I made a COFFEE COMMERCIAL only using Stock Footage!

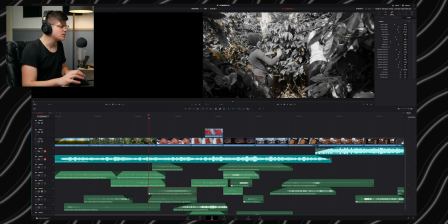[8:43]
And this is what creates this mystery sound of the beans being moved.
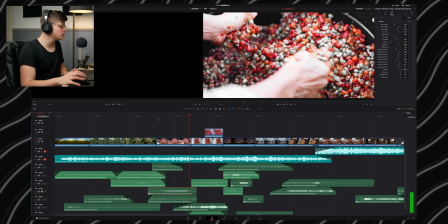[8:52]
Adds to the mood, like it.
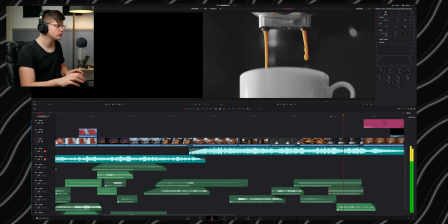[8:54]
The next one is just poured coffee with a reverb effect with a really large room size.
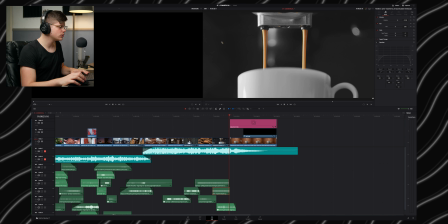[9:02]
And for the next one, which is the final shot,
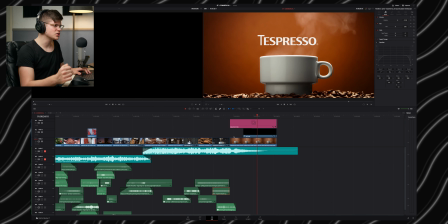[9:05]
I added nothing because there is the final tone of the song, so I didn't want to interrupt it.
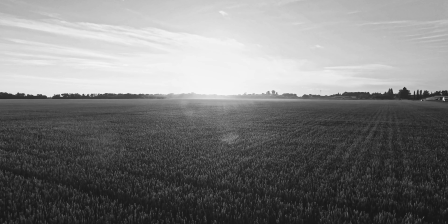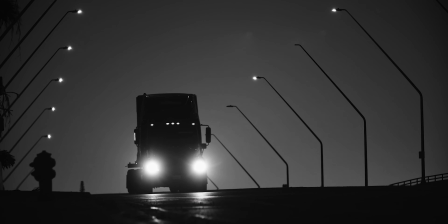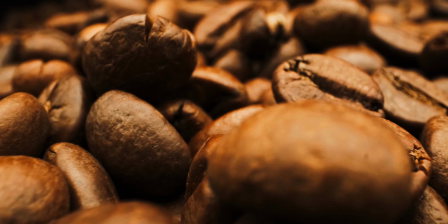This video only shows you that the only limit you have is your creativity. I challenge myself not to shoot the commercial and not to have the creative freedom I usually have with my commercials for clients, when I can shoot everything I want with any lighting I want. But with this challenge, I have no choice on the composition, the lighting, the directing of the shot, and basically the only thing I have control on is the editing and the sound. So this only shows you that if you got mediocre shots from not so good cinematographer, you can still make awesome things with it. And No matter what is the situation, there is always more than one solution. So I hope you liked this video. If you liked it, thumbs up, and don't forget to subscribe to the channel. If you want to see more from these challenges, don't forget to comment it down below, and I will see you in the next one.